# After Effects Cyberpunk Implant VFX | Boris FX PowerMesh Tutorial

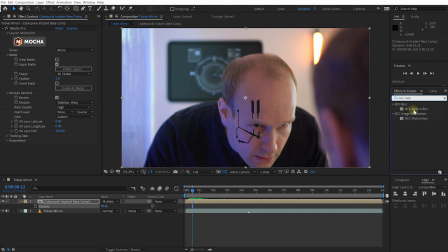(12:05)
The one I personally prefer is actually from Boris FX and it's called bcc motion blur. It looks a little nicer and it renders much faster than cc force motion blur but you can use either one. For now however I'm just going to disable it while we're still working with the footage just because I don't want to slow anything down.
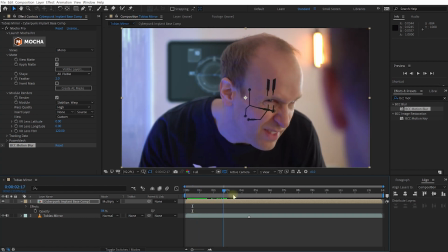(12:20)
Now the most notable issue with this is that the implant looks way too sharp especially because if you zoom in a little bit the camera focus isn't always on.
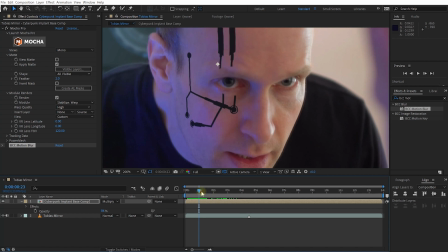(12:29)
Right here for example it's actually quite blurry and I would want that implant to kind of match the blurriness of wherever the camera is focusing on.
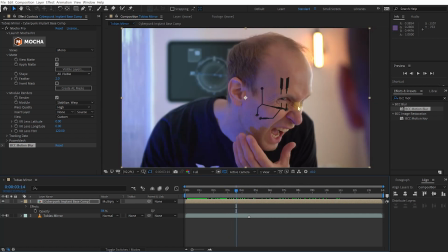(12:36)
Now the easiest way I found to do this is simply to apply a blur to this layer and use effect mask to control where the blur appears. So in the effects and preset panel let's search for the camera lens blur effect. Let's apply that to our Cyberpunk implant base comp.
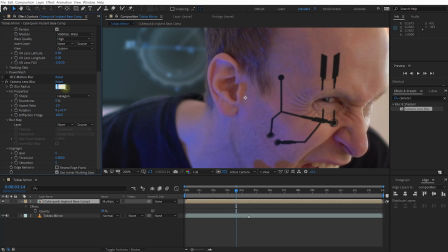(12:51)
Let's zoom in a little bit and that is a little bit too strong. Now I want a tiny tiny bit of blur all the time so maybe a 0.5. Let's collapse this one. Let's apply another camera lens blur effect to it and this one I'm going to control with masks.
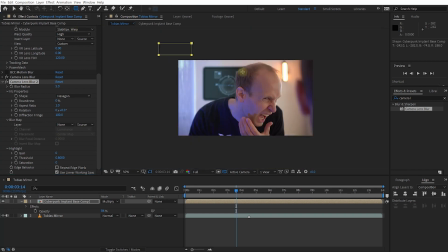(13:08)
Let's grab the rectangle tool, zoom out, let's draw a mask around the entire layer.
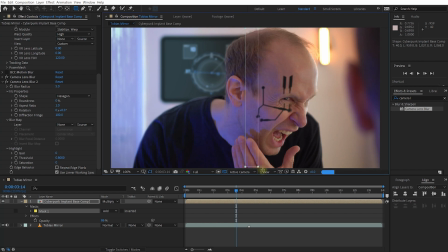(13:13)
But now I'm actually going to draw another rectangular mask, more like a vertical strip, which is going to be my area of focus.
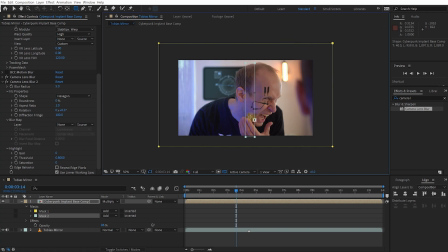(13:20)
So this mask I'm going to subtract from the big one outside to define where I want this effect, this Camera Lens Blur 2 effect, to apply. So I can kind of define my plane of focus where I want everything to be sharp.
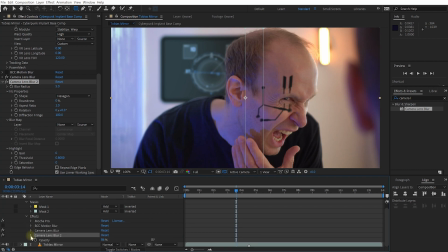(13:32)
In the Cyberpunk Implant base comp let's expand the effects tab and under the camera lens blur 2 effect let's expand that under the compositing options let's press plus twice to add mask one and mask two as reference masks to this let's come up a little bit mask one is set to additive so
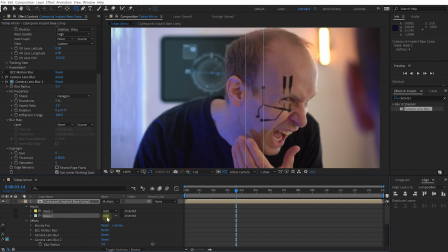(13:50)
all of it will get blur but then i'm going to subtract mask two from that so let's set that to subtract and you can now see
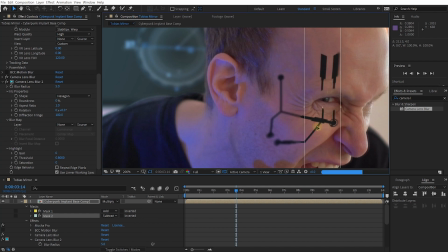(13:57)
that this mask here this inner mask is now going to define where i want the parts of this implant to be sharp. Let's just expand the mask and let's give this a little bit feathering maybe 100 or 150 and so and then animate the mask feather, mask pass and maybe even the mask opacity and go through the footage to animate
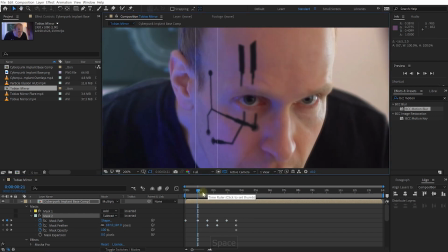(14:16)
this mask and match up the depth of field and the focus of the face
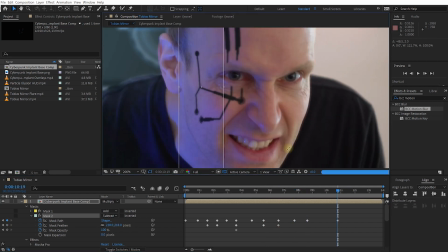(14:21)
to the areas of this implant that are in focus and that appear sharp.
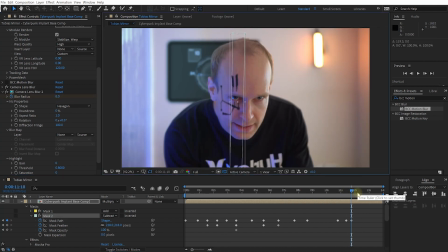(14:25)
And at the end here I'm actually just going to animate the blur radius of the entire effect because I just want the whole thing to be blurred out.
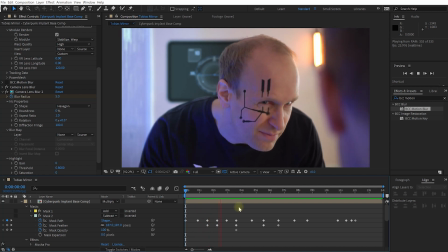(14:32)
Let's rewind again and play this back. And you can immediately see how much better this implant now sits in the shot that it matches the focus of the camera.
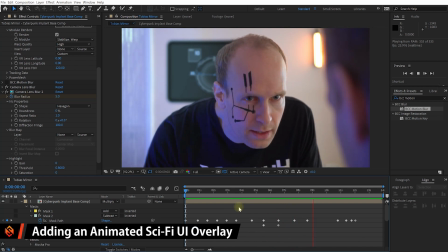(14:41)
The next thing I want to do to spice this up is add some sci-fi UI elements over that
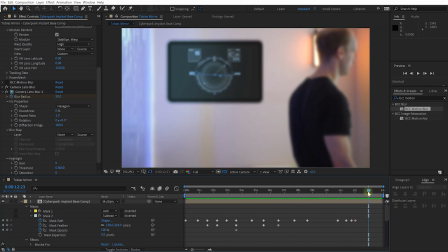(14:45)
Cyberpunk implant to just give it a bit more life and make it feel a little bit more interactive and interesting.
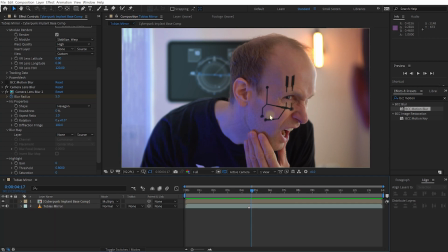(14:51)
Because I want to match all of the UI elements for the implant to the movement of the implant itself, I'm actually going to come back to my project panel and in here I'm going to duplicate my Cyberpunk Implant Base Comp. I'm going to rename this one to Cyberpunk Implant Glow Comp. Let's jump into that and that's really just the still image of our base.
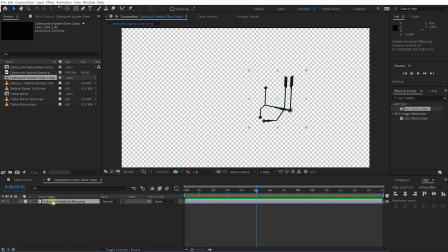(15:10)
Let's select the Cyberpunk Implant Base PNG, hold down Alt or Option and select the Cyberpunk Implant Overlays MP4 and drag and drop that right onto the layer to replace it.
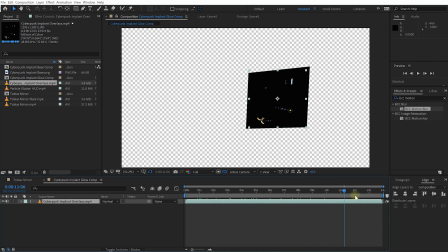(15:20)
And this is essentially a layer full of UI elements that I've overlaid onto that implant base image.
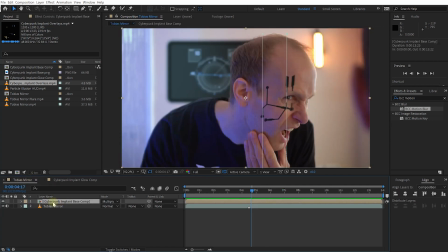(15:25)
Let's return to the Tobias mirror composition. Let's duplicate Cyberpunk Implant Base Comp and again let's rename this one to Glow Comp. Make sure it's selected, hold down Alt or Option and drag and drop the Cyberpunk Implant Glow Comp that we've just created over it to replace its contents.
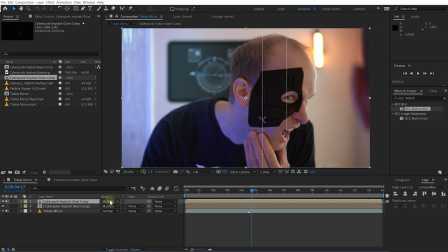(15:44)
And I'm going to look like Zorro a little bit so let's change the mode from Multiply over to Screen. I'm also going to bring the Opacity back up to 100% to make sure that is nice and bright.
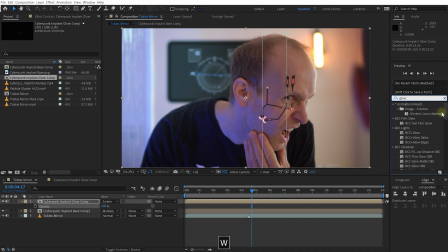(15:55)
Also I'm going to add a glow effect and you can either add the standard glow effect that comes with Adobe After Effects. I just like the Sapphire Glow again from Boris FX. So I'm going to apply an S underscore glow effect to my Cyberpunk implant glow comp. Let's just bring up the brightness to maybe three or four.
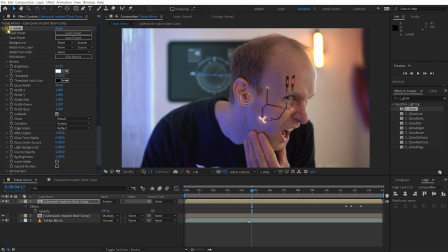(16:12)
I'm going to bring down the glow width to maybe around the 50 or so. So this is going to add just a little bit of intensity, a little bit of glow to some of the highlights on that implant. And finally another layer I've prepared if you come back into your project panel you'll find a Tobias mirror flare effect.
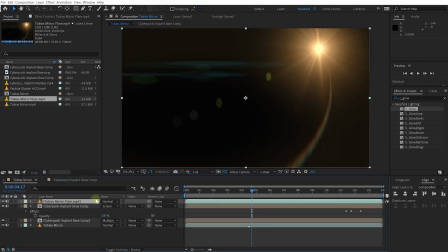(16:27)
Let's drag and drop that at the top of the composition and let's again set this one to screen.
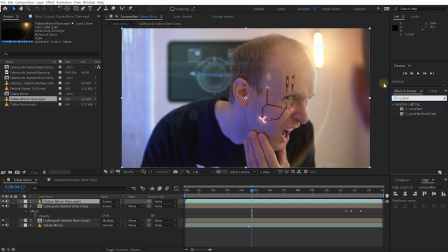(16:33)
And again I created this lens flare using another effect from the sapphire collection called S underscore lens flare. I like this one because it looks really nice and natural but also it can do auto occlusion so you'll see it come in and out as I move my head over it.
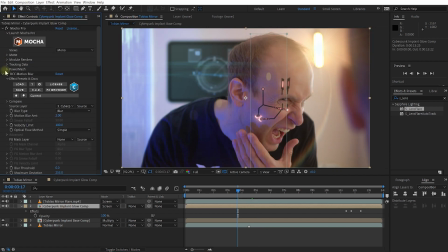(16:45)
Now let's come back to the cyberpunk implant glow comp. Go into the effects controls make sure you re-enable your motion blur if you've disabled it. I'm also going to do the same on the base comp just so that everything is enabled. Let's collapse all of the layers.
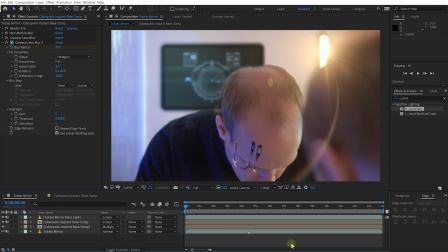(16:58)
Go back to the beginning. Let me just make this a little bit bigger. And let's play back our final Cyberpunk implant effect.
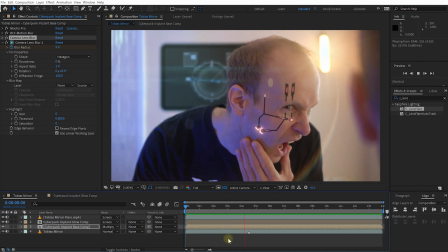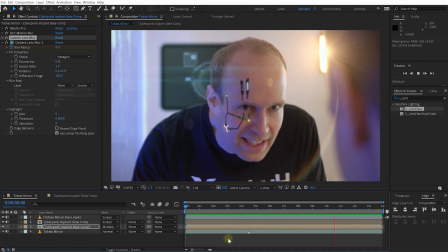And that's all there is to it. If you enjoyed this video, please hit that like button. If you're new here, hit that subscribe button. And if you want to watch more, just click these links over on the right hand side. If you want to support me and what I do on this channel, be sure to check out all of the links down in the video description. And as always, thank you very much for watching and until next time, I will see you later.